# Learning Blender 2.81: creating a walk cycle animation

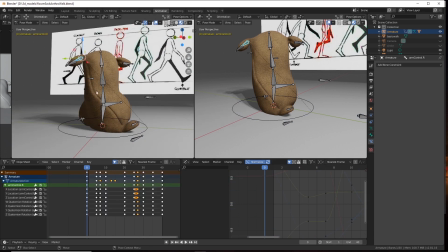So if in this case our arm,
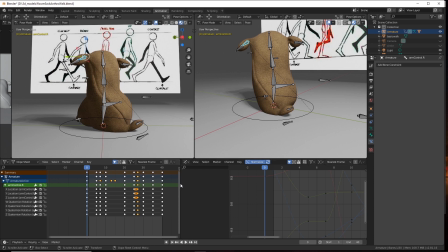and I will shift this whole thing a little bit forward over here and then get this so we can position, look at where we're looking at it key wise
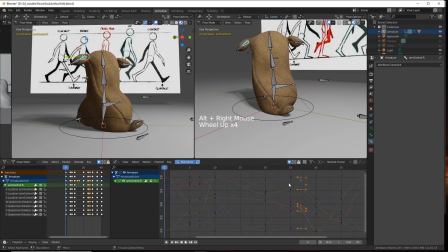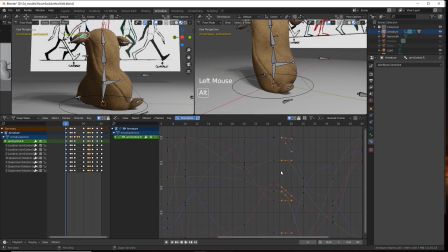make it bigger. There we go. So basically, because we've got that hold right here, we may want to take this and give it a little bit of a bend
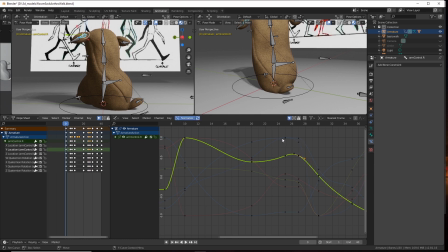like that to help with the flow. Same thing here, not on that one, this one. Create some flow in it.
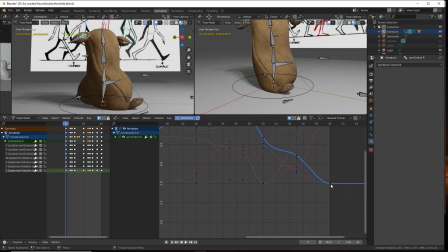This too might look a little weird. Kind of depends on the motion that you're looking at, but editing these can help with, like this one. It's going to be weird where it just sort of holds. So go a little bit above
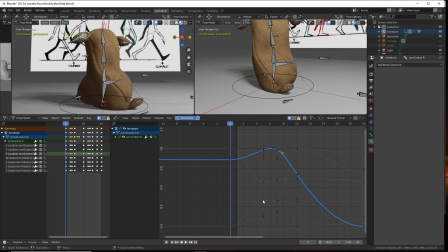this here. That hold is going to be weird, so it might go up and then down to create like an S curve. This same thing, S curve.
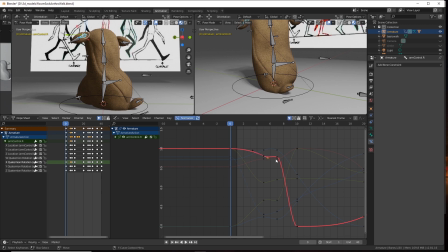That way.
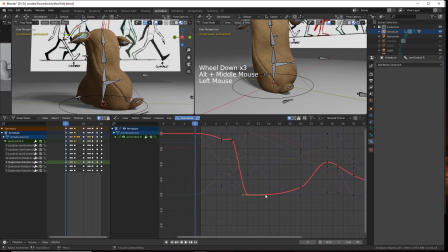This one's a bit extreme, so it might go like that.
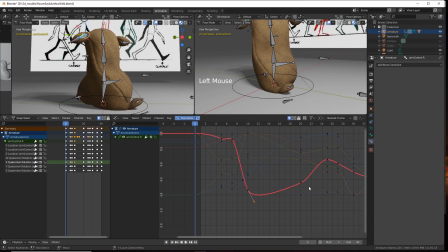And I'm just guessing here, like, I'm just going to go ahead and modify these curves to create better flow. These sharp turns that it'll do, like on this green one.
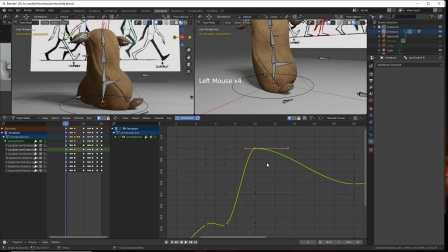What is that? Y location. So that's its forward, backward. So there's an abrupt shift there that kind of makes, that may make sense.
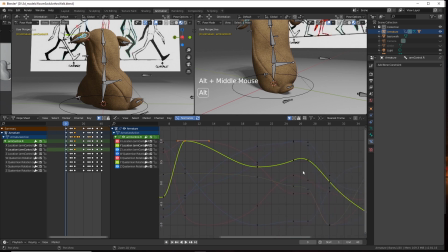Just looking at some of these others. Again, this one could be a bit of an S.
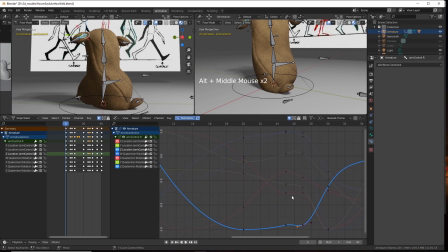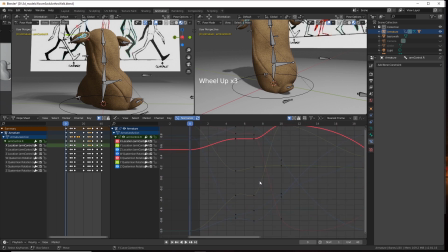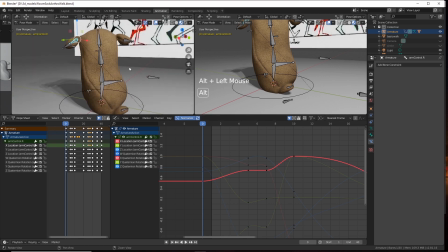So that's on that one. Let's do this one.
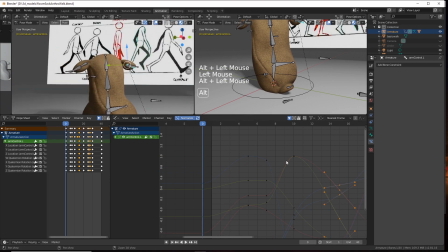Same thing.